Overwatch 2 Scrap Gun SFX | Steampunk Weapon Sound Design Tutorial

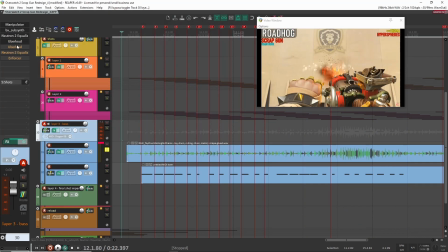Right, and then some uber loud. Again, really feeling that grinding sound, that lower frequency, like sound of something being pulled over something or rubbing against like metal, rubbing on wood or something like that.
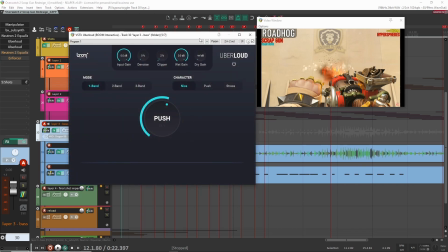Again, and then here, just making it louder with uber loud.
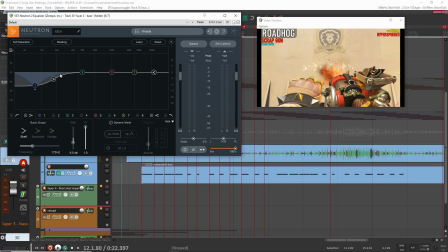After that, it was just a matter of like a bit of detail work, like balancing out the frequencies, especially with the other layers.
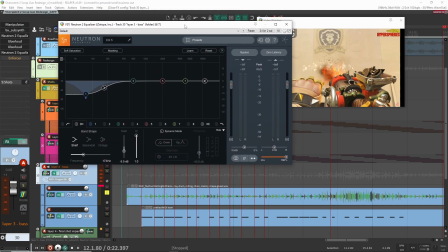So this is something I came back to like a day or two after I designed this. I came back and I still felt like it wasn't quite well balanced. So I cut out some of the lows and I had a peak here or a dip here for the lower. Yeah, so those lower frequencies around like whatever this is, around 72, I felt like it was poking out a little bit too much.
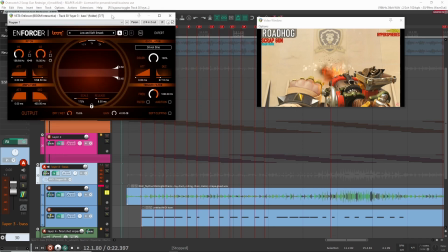So yeah, just dipping those. And then after that, I added Enforcer just to add a bit more punch, but I don't know if this is really doing much.
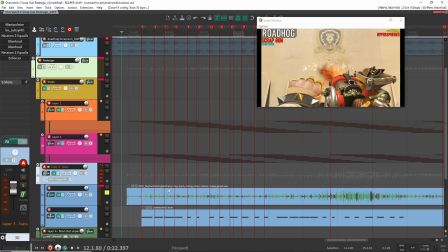It's adding a little bit specifically for the transient. So like every time there's a transient, you add a bit more punch.
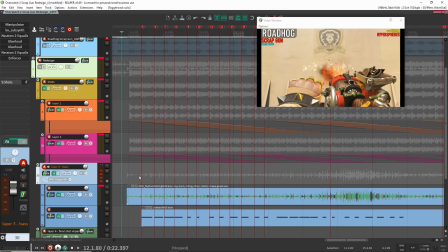So it's not so much of a dragging sound or like a scratching sound. I still want it to be kind of mechanical and rhythmic. So that's what Enforcer here is doing. It's kind of adding a bit more emphasis on the rhythm of this file here, right?
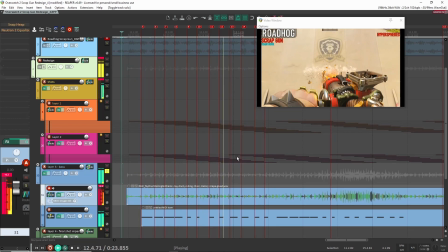So once I had that, it's pretty good. I was happy with it. It sounds like this. And that's like if you play it together, I think that sounds pretty good.
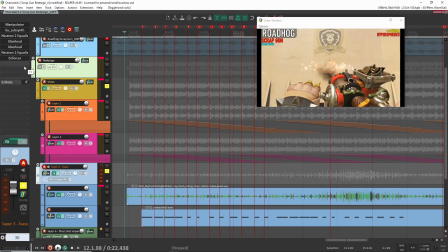It's very subtle. Like you can barely even hear it in there. I could probably brought up the volume a little bit.
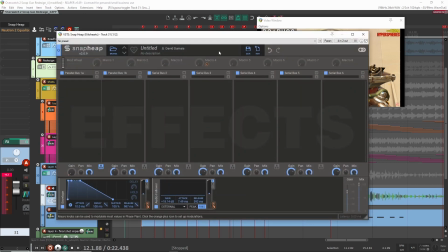But then after that, the only thing I did add here was snap heap. And what I'm doing here is I'm using this MIDI file here to trigger snap heap.
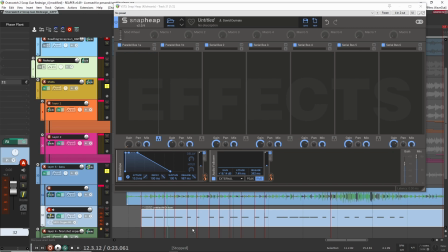So this is actually not playing anything. There's no audio or anything coming from here. I'm just using the MIDI to trigger snap heap in here.
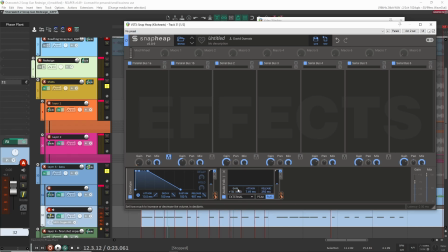The audio follower, as you can see here, I'm using an external value so that it's picking up the MIDI that I'm triggering in here, and then it's using that as the audio follower. So it's actually playing something. I had like a kick playing on here in Faceplant. Yeah, sorry. So I had a kick playing on here in Faceplant, but it's not going out to the masters. You can't actually hear it, as you can see here.
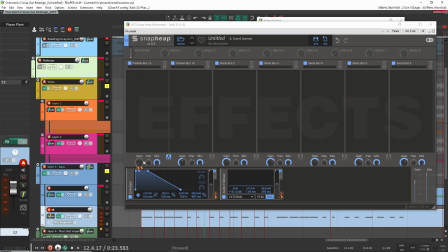So I'm just sending this signal into here so that it affects the gain of this sound file here.
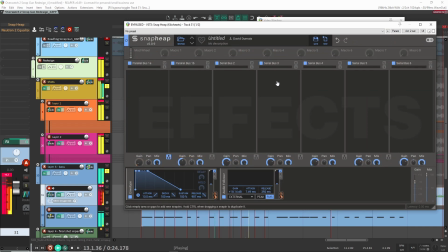So let's just see if you can hear what I mean. So this is it without it. Let's take everything off. And then with it on, sounds like this. So again, I'm just emphasizing a bit more of the rhythm.
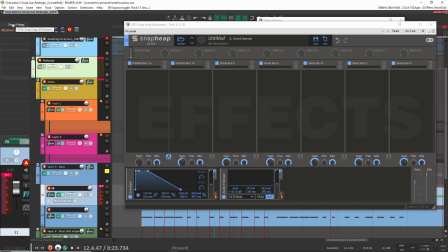That's kind of what I wanted to do, is make it more rhythmic. Because if not, it kind of felt like disconnected from the other shots.
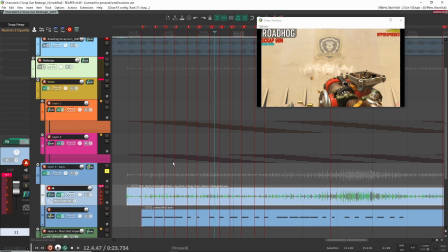Like you had this kind of dragging sound, but then the other shots were kind of more rhythmic. So I still want it to be rhythmic, so that's why I added that in there.
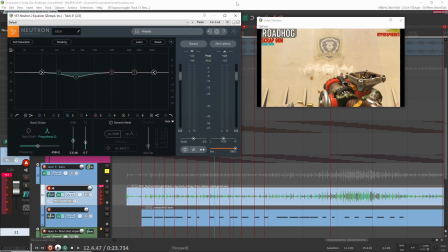So after that, that's pretty much it. Bit of a dip at 400, and that's it. So with that, now we have these 3 files here.
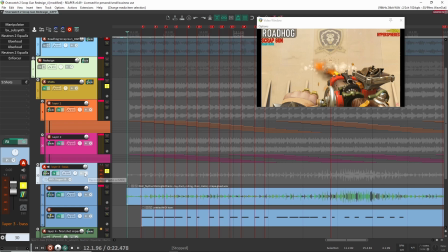And if we can hear what this specific one is doing here, I can probably bring up the volume a little bit.
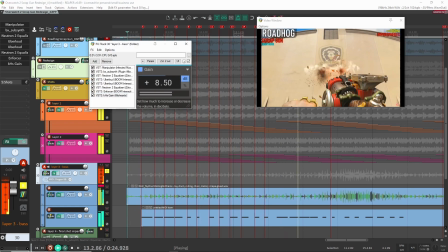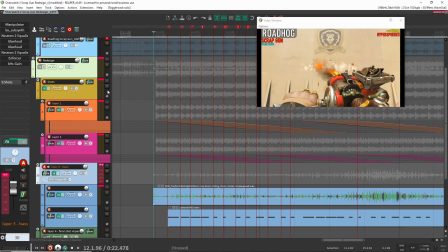Right, so it's kind of subtle. It is there. You can hear it. It's more felt than heard, I think, but it still works together with the other shot.
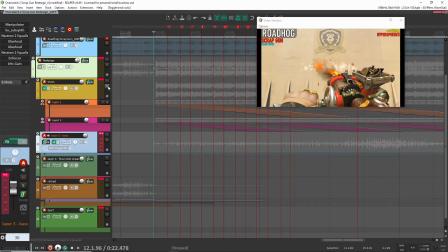So that was it. So with that, then those were the main shots, and that was it.
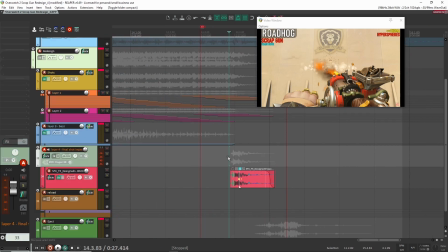The only other shot that I added here at the end was this one here, because this was to signify like the last shot being shot, and like it was the end of the round. Because if not, it kind of felt like awkward ending. Like it just didn't sound right.
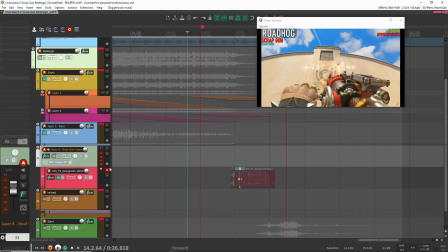So if we take it off here, it's okay, but then with it on, it felt like more final, like the round was done. Right, it's like you have this final or this final impact sound to say that the round is done.
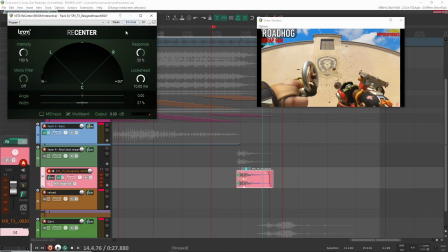So this is just a design impact that I dragged and dropped into here with a bit of recenter just to position it and make it fit in the in this stereo field.
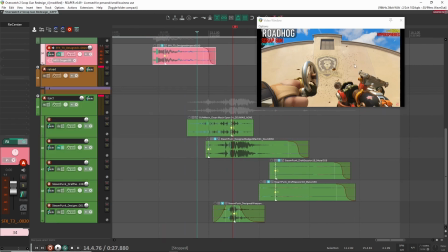That's it. So after that, it was a matter of you doing the ejecting sequence here, what I call the ejecting sequence, where they're basically reloading.
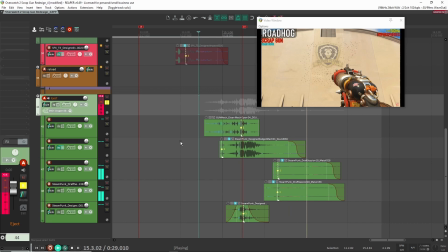So sounded like this altogether. All right, so again, I had some similar sounds that I used for the reload.
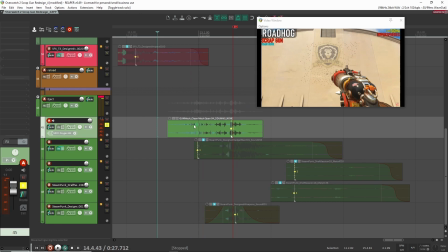So let's have a listen to this one. So this is a mech sound that I designed.
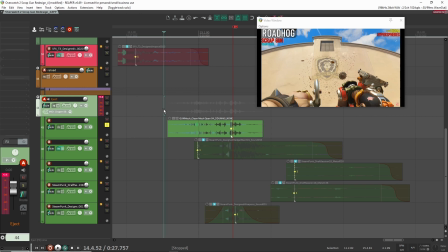If you want to see videos about it, I did make some videos about me creating like mech sound effects or reload sound effects from scratch. So I'll put that in the cards above if you're interested.